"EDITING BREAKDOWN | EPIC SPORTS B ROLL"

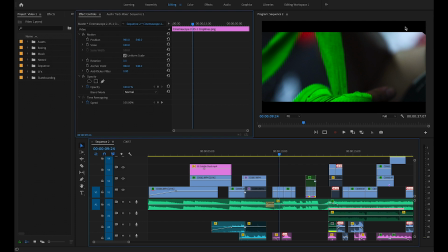So probably for actual super professional projects, you know, if anything's being done for a major company, then you probably don't want to do something like this. But since this was just going online and everything, it didn't really matter too much, especially because it's going on my Instagram as well.
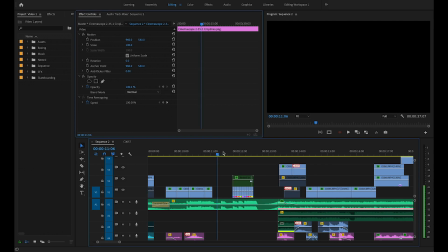It didn't really matter. Music kicks in. Now the music, some of you guys was asking, the build-up part where the beat gets faster and the build-up comes with that really sharp noise, that's part of the music. But the sharp noise that happens when it's coming up to the build-up, when it's coming up to here and then it starts, it wasn't sharp enough and it wasn't loud enough.
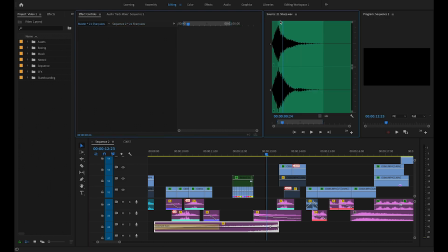So I actually went and found a sound effect in, I believe it's called the Singularity sound effects package on Google. Someone posted it in a Facebook group and I saw it and it was free, so I was like, yeah, I'm going to download that. I'll try and link it in the description if I can.
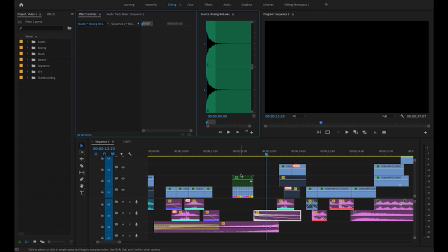This was a gym bell. This was the boxing bell that I just added in there, so I thought it was appropriate, obviously, because it is a boxing video.
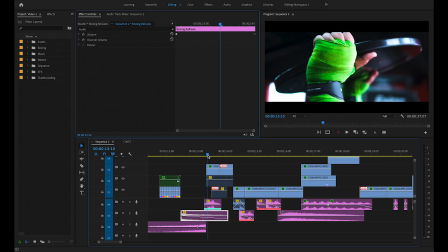So yeah, that kind of made sense. So yeah, something else you guys wanted to know as well was, did I use any transitions? Where did I get my transitions from? I didn't get them from anywhere. I literally just did it. They're all pretty much hard cuts.
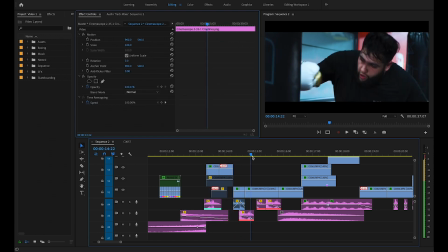This one just starts, this one just starts, this one just starts, this one just starts. You know what I mean? There's no specific transitions used.
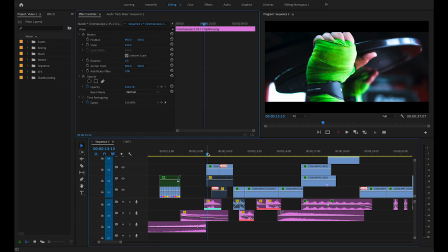It's just all in camera. It's all editing. It's all just basically going off your own ideas.
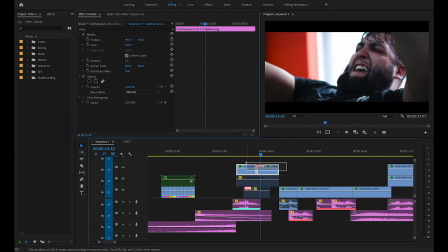So both of these clips right here are actually sped up to 120%, which is what I mentioned earlier on, where all clips are sped up a little bit.
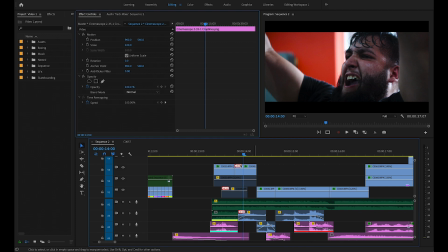Nabil, he's actually making a groan. This is actually part of his own voice, so he's genuinely groaning, making this noise in this moment as he's lifting the weight, which was pretty cool.
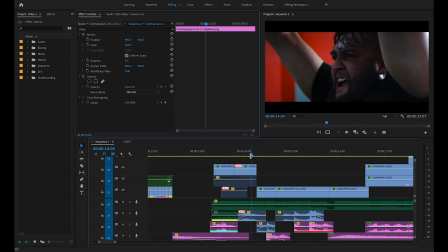Now when I'm filming boxing, or whether I'm filming gym fitness or anything like that, or an intense sport or something, I always make sure that the subjects always over exaggerate their facial expressions. They always over exaggerate the weight lifting. So even if it's their first rep, I always try and get them to make it look like they're really putting their effort into it,
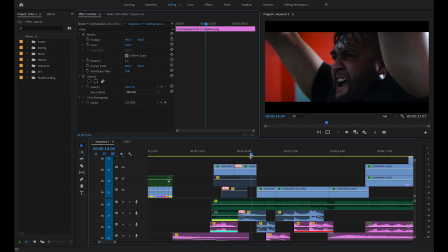because otherwise if they're just sat there just lifting a barbell or the squatting, it's not really that intense when they just have a straight face and they look like it's easy. So yeah, when you're filming boxing videos or sports, just make sure the subject always sort of intensifies the video with what they're doing as well.
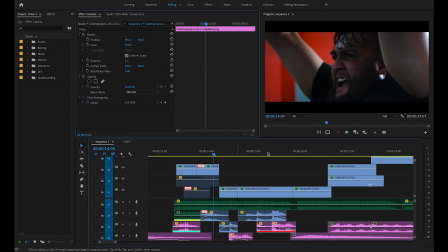And obviously you might have to direct him on some of that. Now for Nabil, I didn't really have to direct him too much. Yeah, moving onwards as well, again keeping that movement going, I wanted this one to follow the punch.
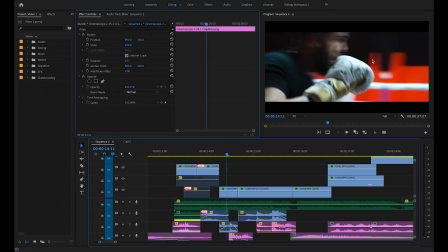Now I actually knew this when I was filming that I'd want one of these clips where the camera follows his punch into the pad. So this is literally just the raw clip, and I've color graded it. Again, it's probably sped up by 120% if I remember. Let's see, or 125% that's sped up with. And we have the actual punch down here in the sound effects from the footage, as you can see, the blue one.
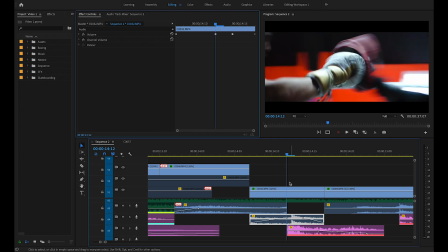This is the real punch, but the purple one here, the pink one, that is an overlaid punching noise as well to give his punch that little bit more of an impact, to make it sound like it really connected with the pad.
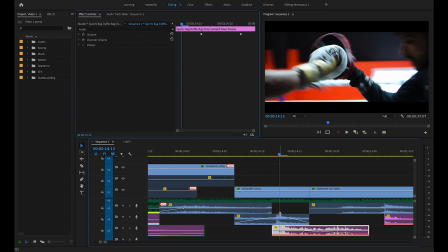So yeah, like, don't forget guys, you can always like do a sound effect and you can always double it up to make it sound even more impactful, even more powerful, and so on, depending on what you're filming.
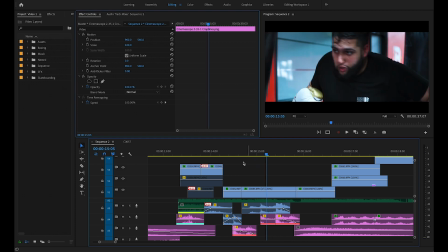And then next one, we've just got him doing some really fast paced stuff. Now this is a really good example of what this looks like sped up.
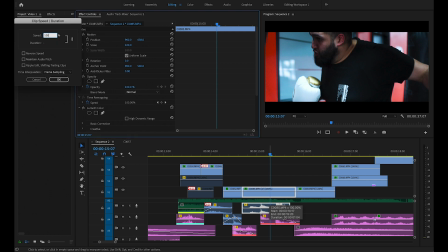So this is 130%. If we bring this down to 100%, what the heck is it doing?
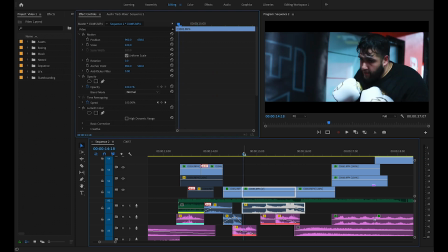Come on, there we go, it froze. If we bring this to 100%, which is normal speed, this is the speed Nabil was actually punching at.
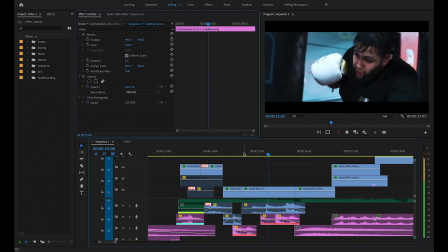You see how slow that was? Look at that, super slow. That is terrible, Nabil, terrible, you're so slow. But yeah, so if we bring that back down to 130, and now if we look at it again, you see what I mean?
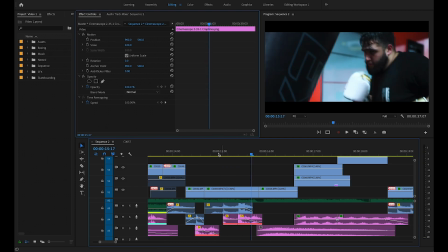You see how more aggressive and more intense that looks just because you've sped it up by 30%. Yeah, really interesting.
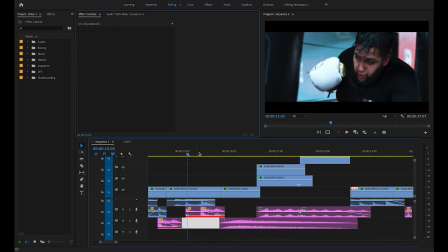And again, just the sound effects, just adding in a little bit more punching noises to make it sound that much more impactful on top of the original audio of him punching that punching bag.
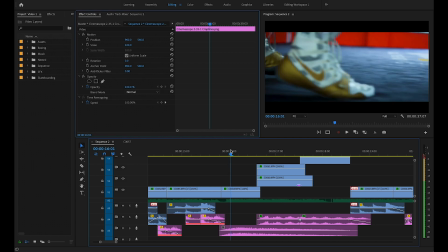And then we've got this foot. Now, this clip was actually really interesting because when I was editing this, I wanted something where when the Nabil punches the punching bag,
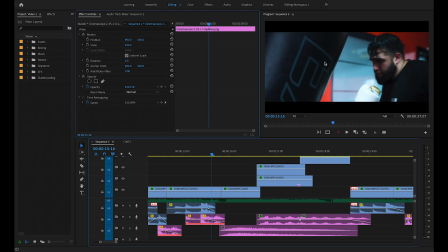you expect the punching bag to swing this way and then swing back. So as you begin to expect the punching bag to come back this way,
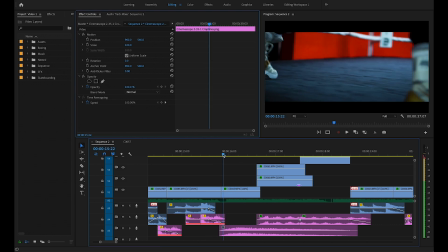I actually have Nabil's footwork come into the frame from that side of the
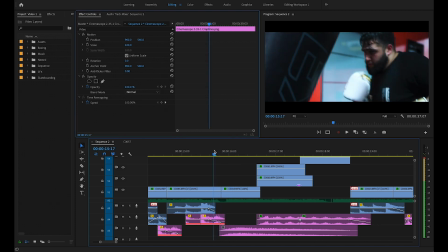screen as well to sort of bring back that motion and carry that motion over into the next clip.
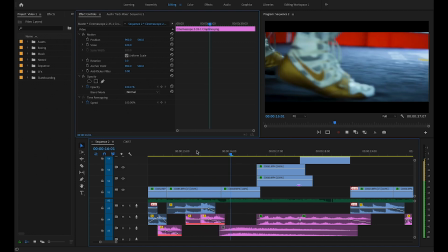So let's watch it just from here. And you can see right there, like as the punching bag comes to swing back, it sort of carries that momentum over into his left feet,
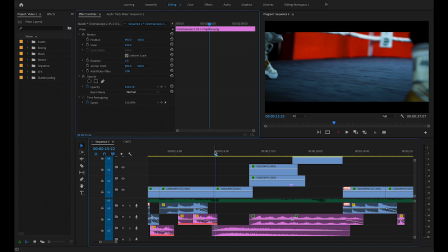over into his feet coming from the left, over into the right.
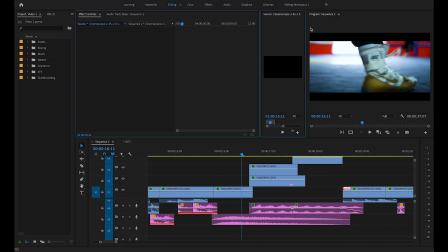And I've also added a sound effect, which I believe was, come on, what's it doing? Stretch back over, come on. This is a slow-mo sound effect. I believe you actually get this in Parker Welbeck's course, is the sound effect of like all the whooshes and the slow-mo noises.
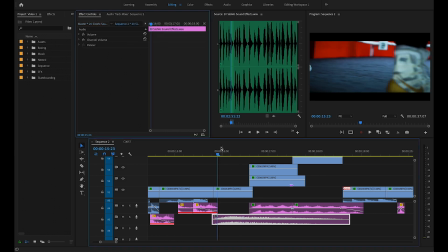And basically it was just that noise, that sound effect of giving like that whoosh as the feet go past the camera.
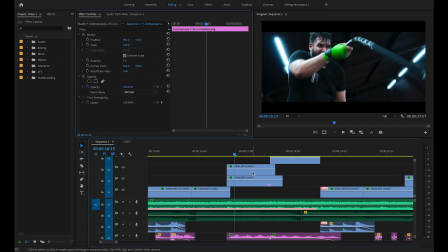You wanted something to make it feel a little bit more physical. Now this clip, this is one of these scenarios where you guys actually wouldn't even notice the difference, but this is one of the best things about editing, is something can take a good amount of time and people might not even notice it. It might just pass by them, like really unnoticed, but it makes the clip better subconsciously.
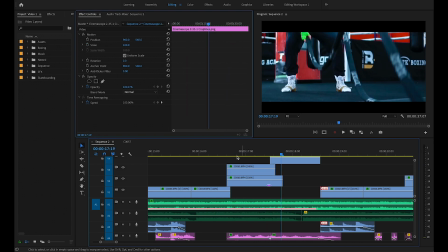So for this, if you look at it, we're going to play it just like this. And you can see that because we're filming at 100 frames per second, we've got the shutter speed at 200. Obviously, a high shutter speed means that it's less natural blur. So when Nabil was moving fast like this, it actually didn't look that blurry at all.
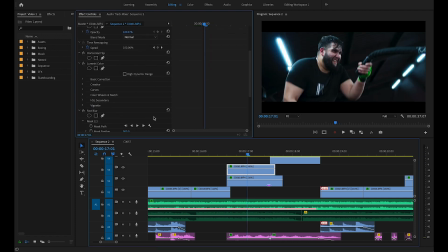So what I actually did was I actually keyed a blur onto it. I put a mask over his body. Now, if we click this and we click onto mask 2, you can see that I blurred the ropes in this square. But if we also come down to this mask 2 here as well, you can see I keyframed a blur effect over Nabil's movements just to give him that much more blur as he's moving,
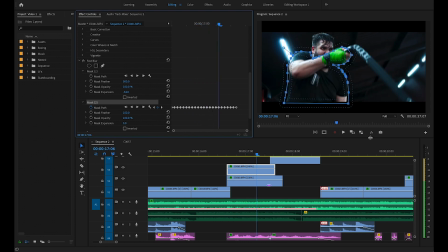because he actually didn't look that blurry due to the higher shutter speed and so on. So this actually took maybe an hour to do, because obviously I had to keyframe every single frame. Usually wouldn't have to do every single frame, but I wanted this to be so precise that I did it like this. Click off this a second, go back to this. If I take the blur off, where is it? Where am I going?
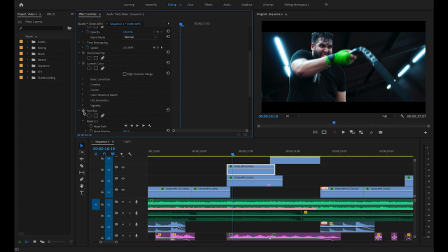Here it is. Then it's only a little bit of a subtle difference, but you can notice it on his arm. That's it with it on. And then this is with it off. And you can just sort of see that blur be taken away. Now let's take it away and play it.
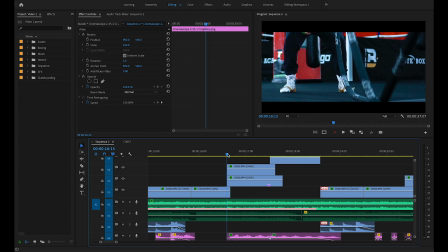And you can see it's a little bit more clear. It sort of doesn't look as more natural as it usually should do. And so when we add the blur back on, go back down, add the blur, and now when you watch it, it's a little bit like more pleasing to the eye, but you can't tell that much,
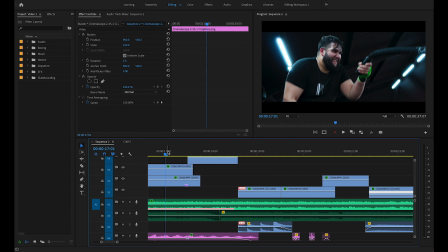honestly. It's just something that I thought I'd add just because I had time to do it. But probably you wouldn't really notice it if it really didn't matter.
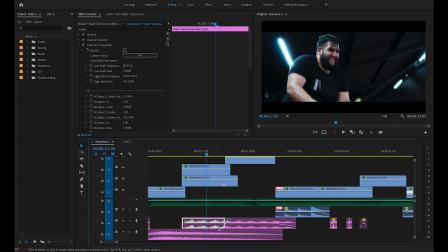But yeah, another thing as well is the sound effects down here. Now this sound effect I actually used was the rope twirl sound effect. I actually just found it on freesound.org. Something to differentiate these clips between the two is that this sound was actually a little bit quieter.
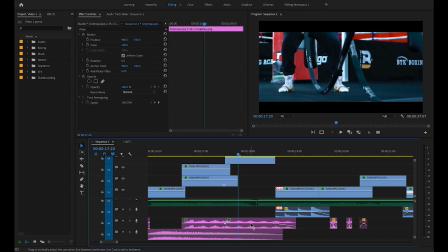And then once we actually got onto the floor, which was next to the ropes, obviously it means that the camera is closer to the ropes, which means that the sound should probably be a little bit louder. So this one's quieter because it's on the Nabil, and then this sound effect is a little bit louder to give the feel that you are closer to the ropes.
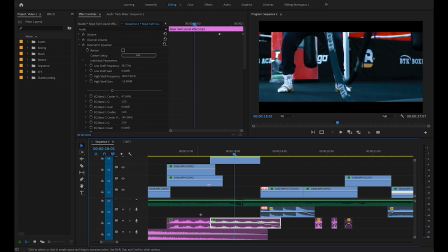And it's, again, it's a little bit more intense. Now this sound effect actually took me forever to find. Forever.
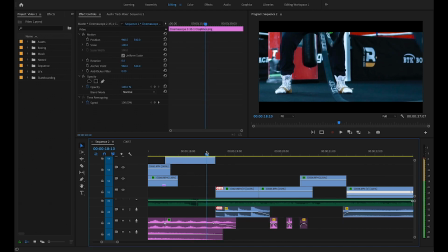Like it took like 2 hours just for that. So yeah, maybe don't spend that long looking for sound effects, but you know, I wanted to get it right.
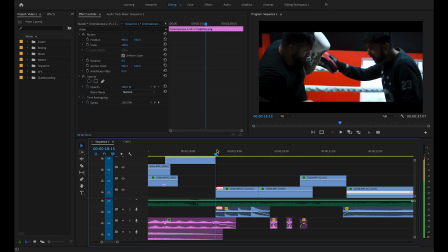But moving on anyway, yes, we've got here as well, it's just another hard cut, and we're going over to Nabil doing some punching,
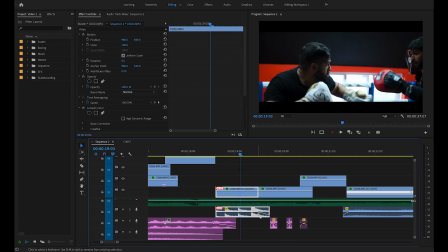and as you can see, it's literally just the actual sounds of his punching that made it into this clip. So these sounds of him punching are actually the real sounds, which is pretty cool. And again, this is sped up by 110%. So Nabil is actually punching pretty quickly here, but I just sped it up that little bit more just to sort of keep it going with the energy of the music.
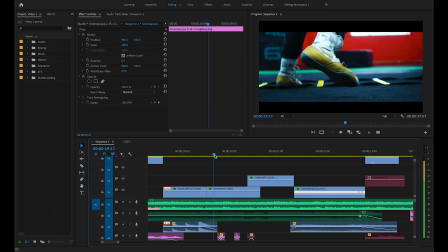And then again, in the direction of his punch, we have Nabil moving from the left to the right as well with his feet, getting that close up.
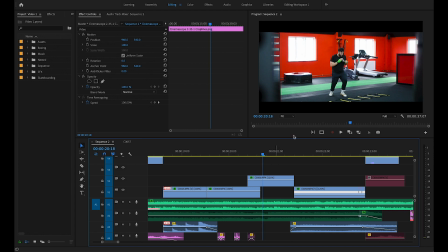And then a second shot of the same like sort of movements, but from a second angle.
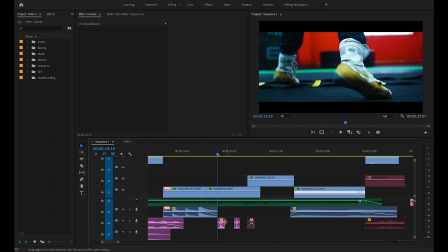And as you can see down here with the sound effects, we've just got some footstep noises. These were just footstep noises again that I got online somewhere.
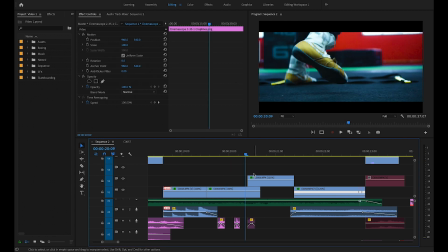Freesound.org is probably where I got it from. And we actually had a little bit of a freeze there. Stop freezing.
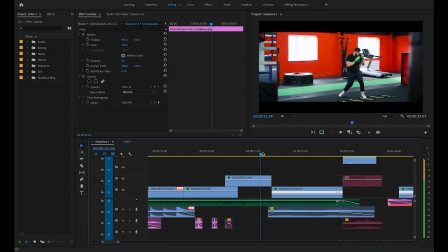There we go. So moving on, yeah, we've got this. And I actually added in a subtle zooming effect. So if you look, we do zoom in slightly and I just keyframe the scale upwards of that. So as it zooms in, and again, it's just to sort of keep that audience interest, zooming in on the center of the frame where Nabil is stood.
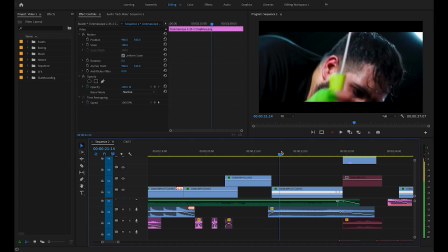And it just creates that movement. It creates that energy again as we're going through it. And then we get to here, and this is Nabil on, is it called the ski machine?
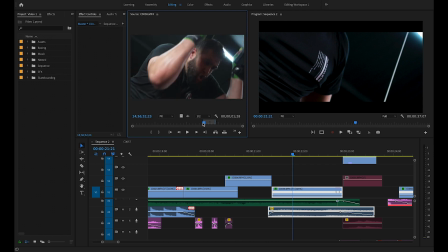It's something like that. It's where you pull the ropes down. If we bring this like this, you can see this is the original clip, and I literally just followed Nabil's movements up and down as he's dragging these down. You really want to put the audience in the action of the clip, and the best way to do that is to probably move the camera with the movement, sort of give it that more,
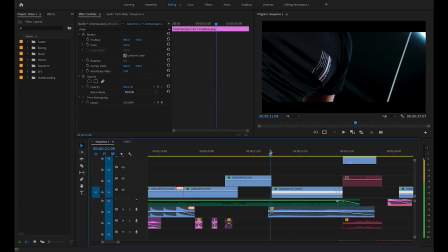again, energetic feel, as I keep saying.